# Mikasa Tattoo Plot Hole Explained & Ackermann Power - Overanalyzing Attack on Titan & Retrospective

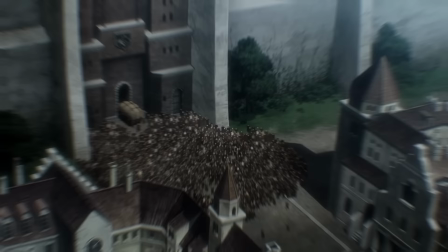(8:24)
Is it really Franz, or is it Eren? We then cut to the gates leading into Wall Rose.
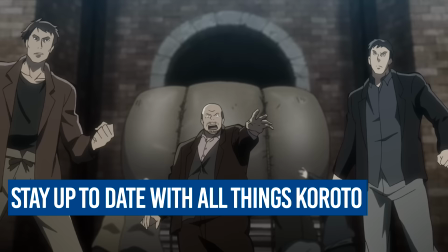(8:31)
Here too,
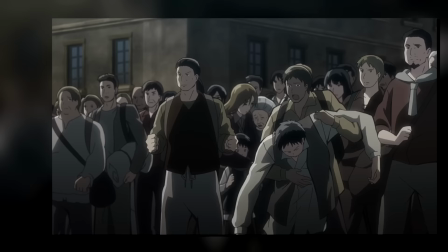(8:31)
we get some more good old classist representation as we see even the soldiers being helpless simply because they're afraid of the bureaucratic nature of the walls.
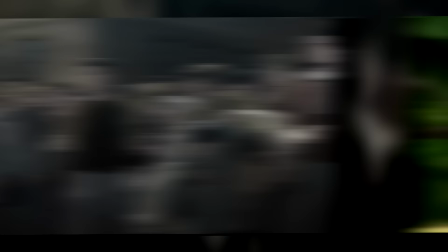(8:40)
Though in terms of the episode's overall narrative,
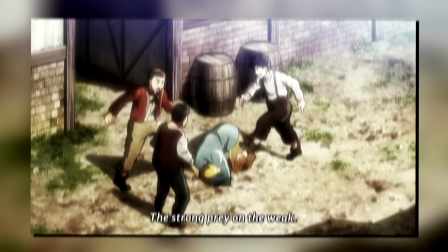(8:43)
multiple times we'll be seeing the phrase the strong preying on the weak, which also applies here.
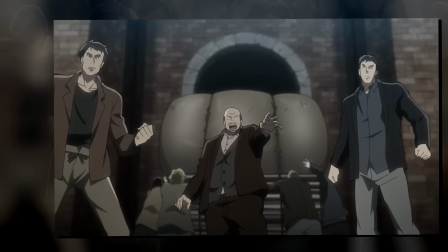(8:49)
In the context of the society living in the walls, we see the same exact sentiment represented.
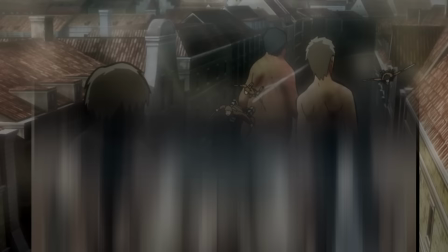(8:56)
Because in the eyes of the public, he holds massive wealth, therefore he holds massive power.
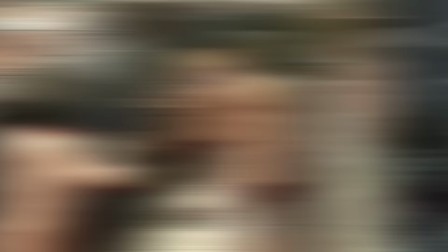(9:02)
And so despite their lives being threatened literally every second that they stay here, they still see themselves as powerless.
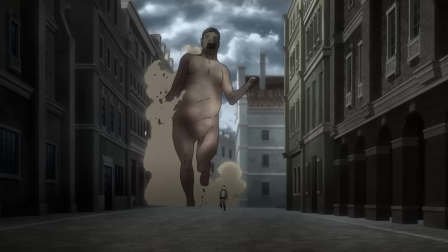(9:10)
But right on the heels of that, we get this interesting dichotomy as Mikasa shows up.
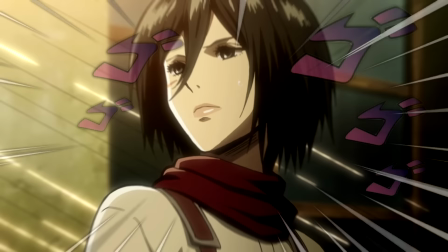(9:15)
We see this titan as derpily as usual rushing toward the gates. And to hammer home the idea that Mikasa is an absolute monster,
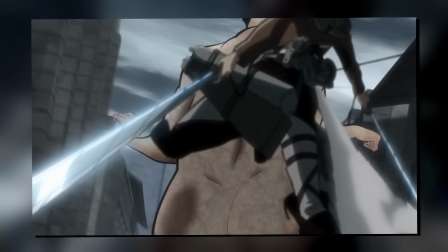(9:24)
we even hear these other soldiers say that chasing it down would be impossible, only for Mikasa to do just that in a few seconds flat.
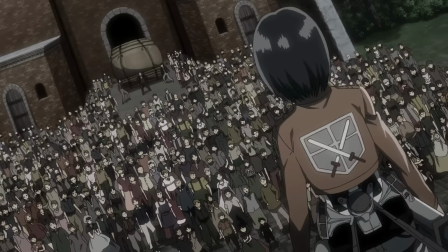(9:33)
But anyway, that's beside the point.
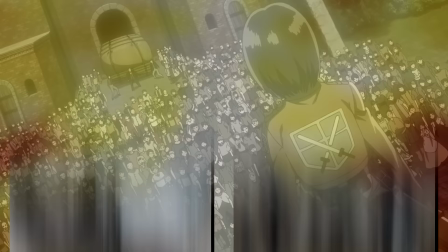(9:34)
The interesting part here is what happens after she sees the commotion at the gates, as we now have two very different sides of power.
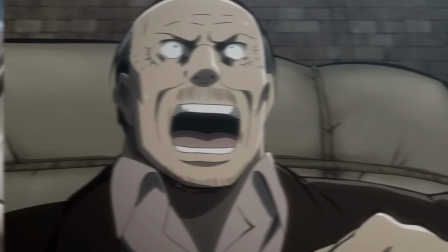(9:43)
One is very literal as Mikasa literally stands on her prey,
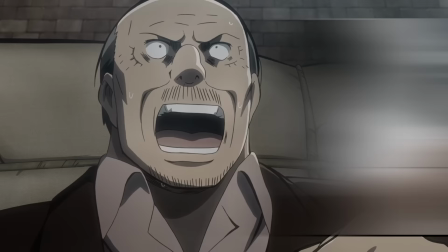(9:48)
while the other is of course much more philosophical, as the rich guy keeps screaming about getting his stuff through the gates.
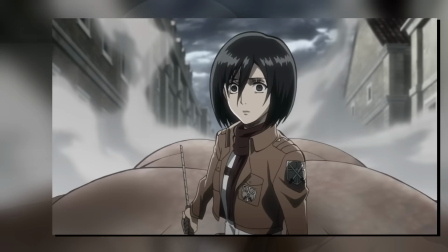(9:55)
And those dissonant,
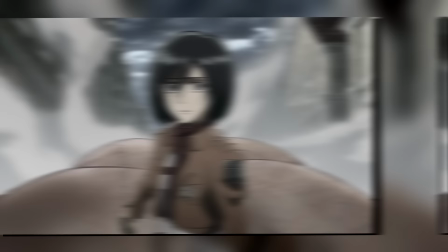(9:57)
almost horror-like strings in the background as Mikasa tries explaining the situation really captures it extremely well.
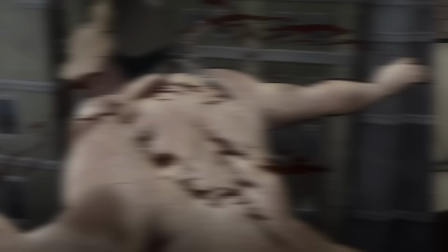(10:07)
Because to her, she has put her life on the line to protect these people. Yet this dude is 1. endangering literally everyone here,
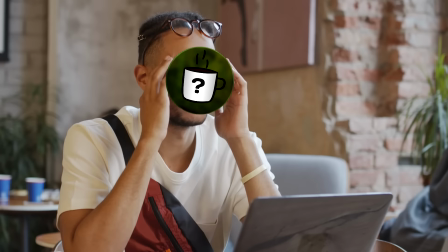(10:16)
and 2. not even appreciating her sacrifice as he says that, well hey, that's just your job, isn't it?
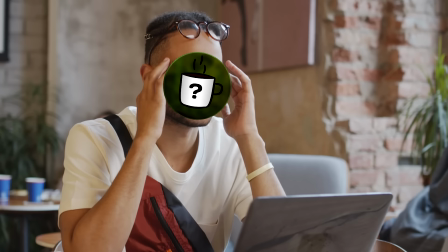(10:23)
There's a much, much bigger debate to be had here around times of crisis and who really is the most important and all that,
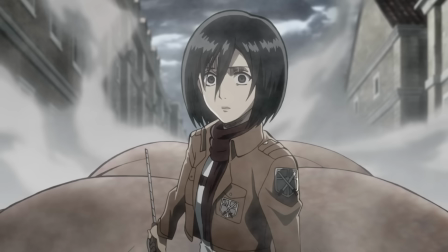(10:30)
but that is far outside of this video's scope, so let's not get into that.
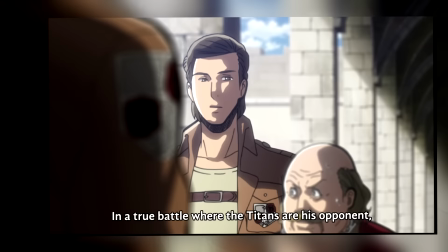(10:35)
Point is, the dichotomy of power in this scene is just very well executed.
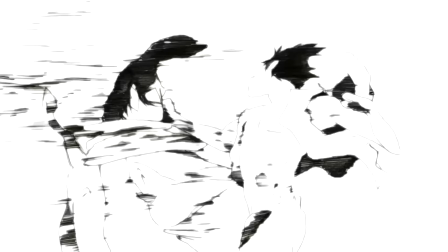(10:39)
Oh, and just like I said last time, seeing her dunk on this dude was just a ton of fun because hey, obligatory commentary on messed up society is always a win.
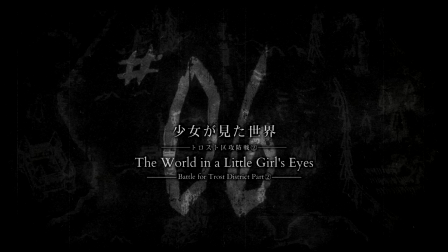(10:48)
And the last thing in this sequence is the little girl that thanks Mikasa for saving her.
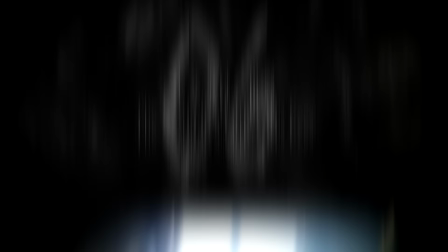(10:53)
And while yeah, like I said at the top of the video, you could see this as a triple meaning for the title,
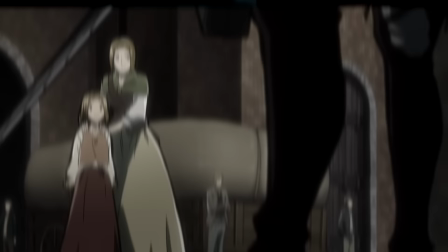(10:59)
I think the Occam's Razor way of thinking here is that it's just a parallel to how Eren saved her,
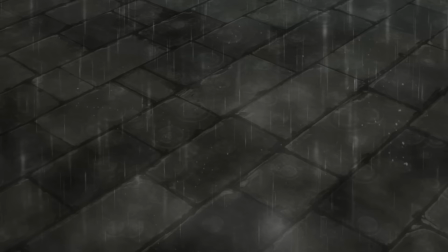(11:04)
and now she is paying that forward. With the evacuation continuing, we see another example of the series playing with weather.
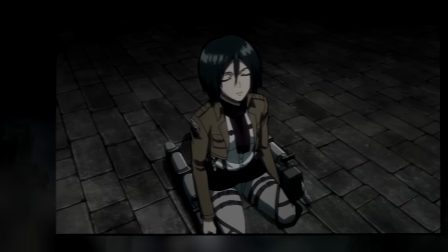(11:12)
Because now, a proper storm begins, implying that everything we've seen was just the calm before.
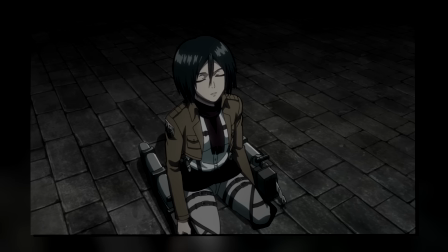(11:20)
With everything we'd see from Mikasa in the following episode, yeah, I'd say that the worst is still yet to come for her.
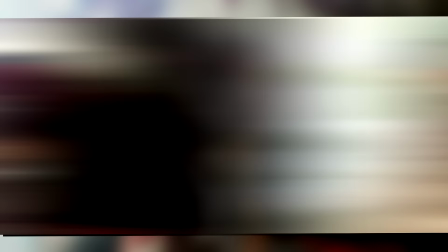(11:27)
Because remember that in-universe, Mikasa is still unaware of Eren's fate.
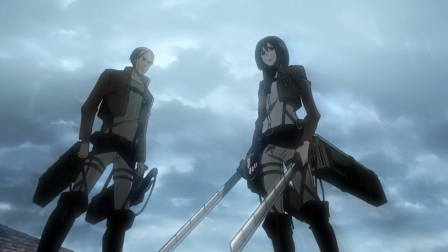(11:33)
And again, the whole weather thing would also come full circle, but let's not rush ahead.
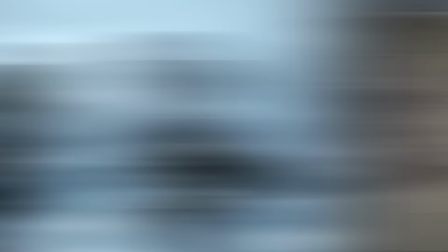(11:37)
One last small scene we get here is of Mikasa talking to her team leader, as she explains that she accidentally dulled her blades with a single blow.
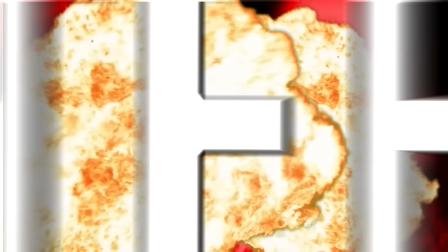(11:46)
Which nicely leads us into the mid-card explaining the, quote-unquote, not to be confused with regular steel.
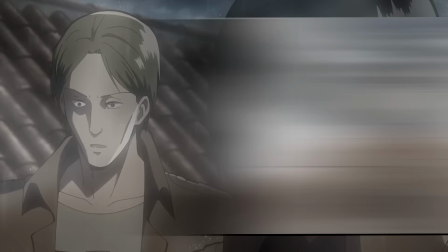(11:55)
And with what we just heard of Mikasa, just like it did for her team leader, you are simply left asking,
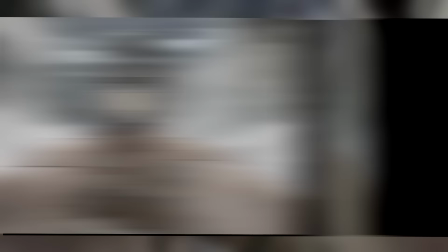(12:02)
who is Mikasa really and what is up with her inhuman strength?
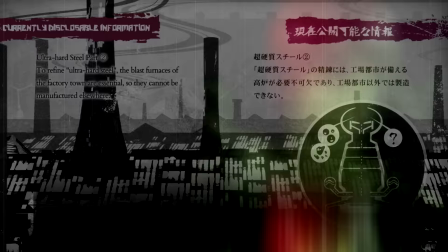(12:06)
And that mystery would of course be compounded further in just a little bit as we get into our flashback.
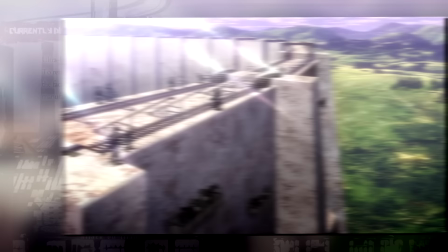(12:12)
But in a broader sense, I think the blades and the ultra-hard steel are just another case of subtle worldbuilding,
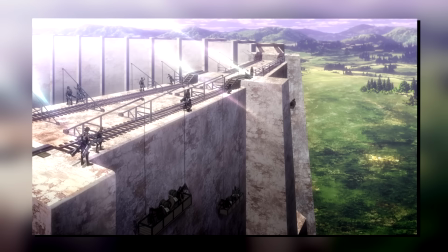(12:18)
as it's just yet another example of how the people in the walls have attempted to optimize every single facet of their lives to live with the Titans,
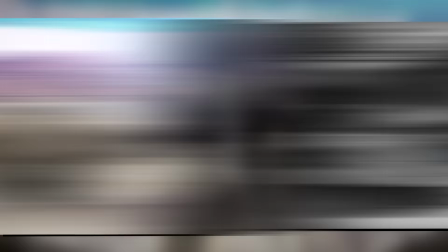(12:27)
just like we've talked about with the wall-mounted cannons already.